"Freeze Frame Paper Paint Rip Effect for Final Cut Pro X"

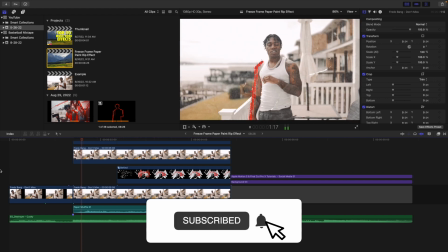[0:08]
In this video, I'll break down how to create this really cool freeze frame paper paint rip effect
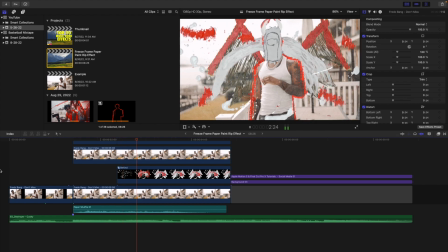[0:13]
in Final Cut Pro 10 using this really cool pack from Cinepex called the Whiteout Pack.
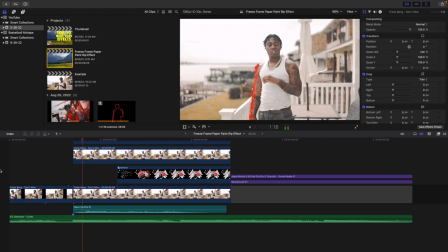[0:18]
Now this pack is really easy, it's just simple drag and drop overlays. Simply drag these overlays on top of your clip and you'll be able to create these really cool drawing effects.
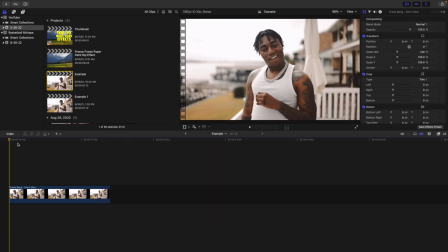[0:27]
Now like I said before, this pack is from Cinepex. The link is made down in the description below.
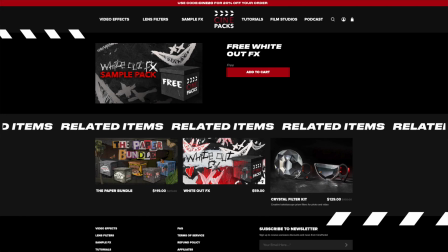[0:32]
There is a free sample pack, so if you don't want to purchase the full pack and you just kind of want to test it out to see if you like this pack, there is a free sample pack,
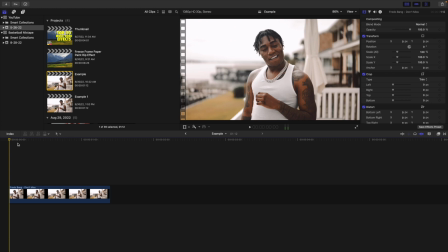[0:39]
and if you like it, of course, I would highly encourage you to buy the full pack. In this video, I will be going over the entire full pack. Now, once you have it downloaded from Cinepex and you obviously have it saved wherever you want, your desktop, your download section, or your hard drive, wherever you have it saved, all you're gonna do is gonna click on Command I,
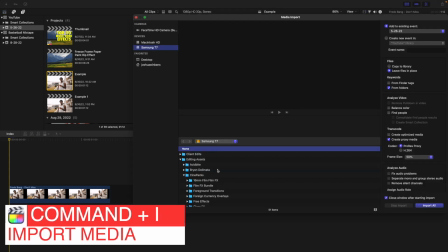[0:54]
and you're just gonna import it like you would any normal overlays. Don't place this in your motions template folder, your preset folder.
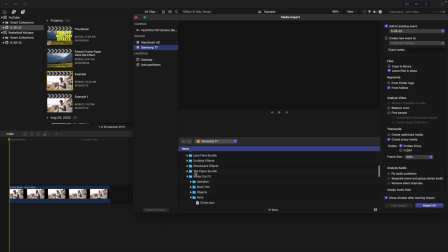[1:00]
These are just overlays, so find where you have it saved. So you can see Whiteout Effect, Alphabet, Black Pen, Objects, Paint. These just come with a whole bunch of paper textures, scratches, sound effects. There are a whole, I think it's like 140 plus assets, I think somewhere around there.
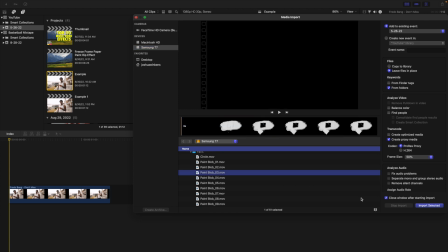[1:13]
There's a whole bunch of really cool assets. Select on the one or ones that you want to import, and then just quickly, import selected.
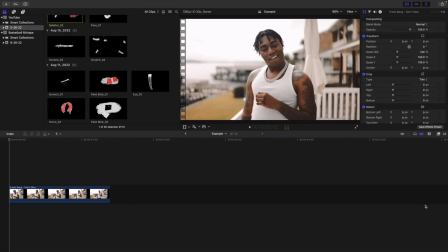[1:21]
So again, they're just simply overlays. Don't put this in any type of folder. Just simply import this like you would any normal video clip or photo.
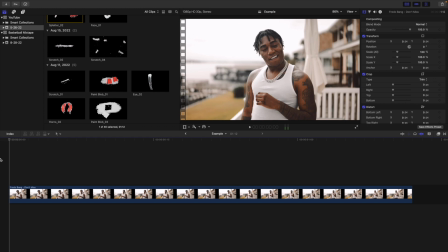[1:28]
Once you have the clip that you want to use selected, what you want to do is you want to go to the end of the clip. So you're going to go to the end of the clip you want to use,
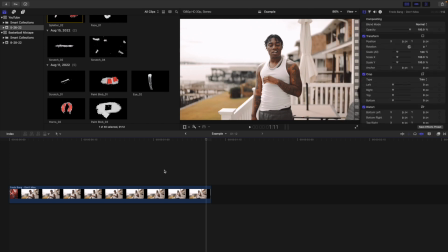[1:34]
and then you're going to go back one frame. So I'm going to go back one frame, and then just click on Option F. All that's going to do is it's going to freeze the last frame of this clip,
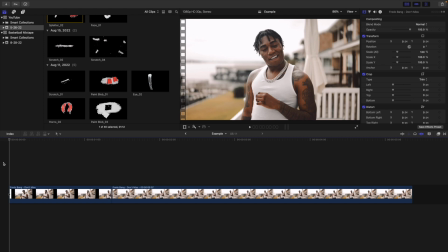[1:43]
and this is the frame that we're using to kind of draw on it. So this effect is just a freeze frame. So let's go ahead and play the video, and as you can see, the last frame of this clip is just frozen.
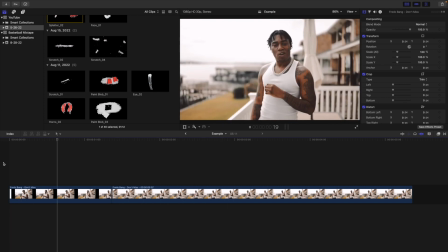[1:52]
So just go to the last frame or the middle frame, wherever you want. Click on Option F, and as you can see right there, it just froze the last frame of that clip.
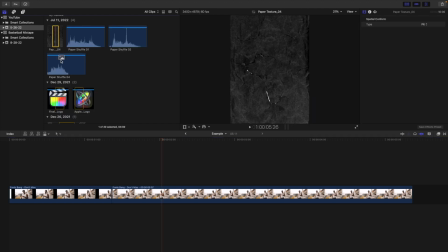[1:59]
Now this pack comes with these really cool paper overlays. So just take the paper overlay, place it on top of your clip.
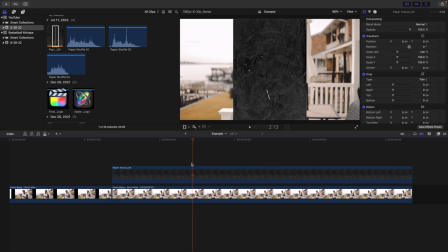[2:04]
I would highly encourage you to use these really cool paper overlays, because what's going to do is just going to make the video a little less, or the effect a little less digital. Obviously it's still going to look, you know, a little bit digital, although these definitely look a little more realistic. But by adding this really cool like paper texture, it's just going to sell the effect and make it look like it was actually drawn on.
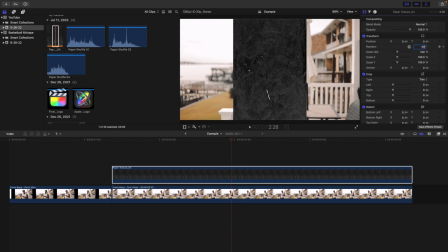[2:21]
So just a simple like paper texture, and all it's going to do is just make the video a little bit more realistic and look like it was actually like paper that was drawn on.
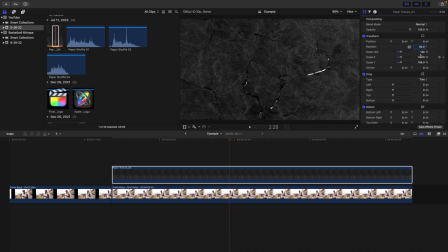[2:29]
So go ahead and take this scale, just increase it. So again, just makes it a lot more realistic. Head over here to blend mode, and then you can mess with different blend modes.
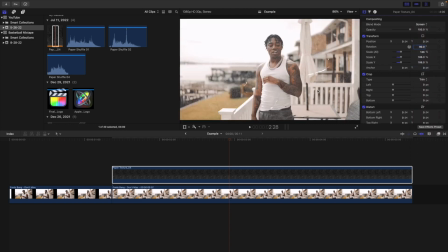[2:36]
In my case, I would just encourage you to use screen. So just change it to screen. As you can see, this really nice paper texture. Again, it's just gonna make the effect a little bit better. You can of course like color correct it to make it look a certain color. But again, it's a simple paper texture overlay that'll just help sell the effect and it'll make it look a lot more realistic.
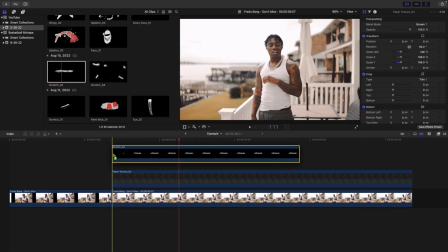[2:56]
Now these effects are really easy. All you're gonna do is you're gonna drag them on top of your clip, and they're already pre-animated, so you don't have to worry about animating them. So let's go ahead and play. As you can see, this scratch is already pre-animated. Now I found the best way to change the color is by adding the colorize effect.
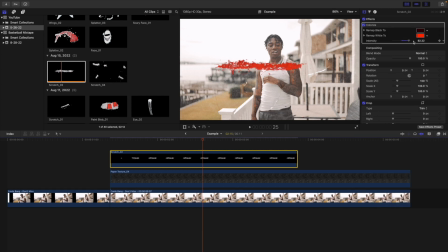[3:10]
So just slap on the colorize effect onto the actual animation, take the intensity, change it up to 100, and then remap white to, and then just change it to whatever you want. So we're gonna change it to green. Just changing the remap white to and adjusting the intensity to 100, also adding the colorize effect, I found is the best way to change the color.
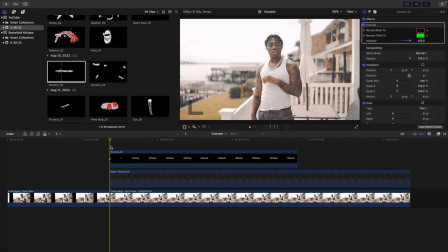[3:28]
I tried tint, I tried hue and saturation. I found colorize is the best way to change the color. And then as you can see, there we go. Now what you wanna do is you can use the on-screen controls, or you can use the controls over here. You're basically just going to adjust it. So let's take here, we're going to make sure we select on the actual animation.
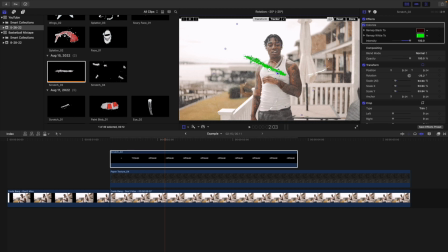[3:43]
We're going to decrease the scale a little bit, and you're just going to adjust the rotation to get the look that you want. So we want to increase the scale a little bit more, and then you're just going to drag it and place it wherever you want it. So as you can see, we want it on his arm. So you're just going to take the rotation a little bit.
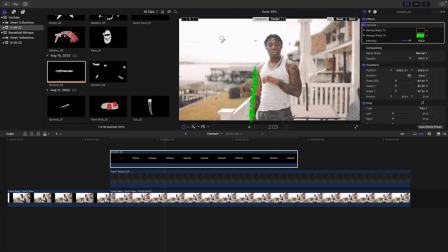[3:58]
You can maybe want to increase the scale a little bit. So a lot of this is basically just messing around with it until you get the look that you want. And there you go. You're just going to place it wherever you want the animation to happen. So in this case, we want to kind of outline this subject. So as you can see, simple as that. You're basically just adjusting the scale, position, rotation to get it in the position that you want. And as you can see, there we go. That looks really cool.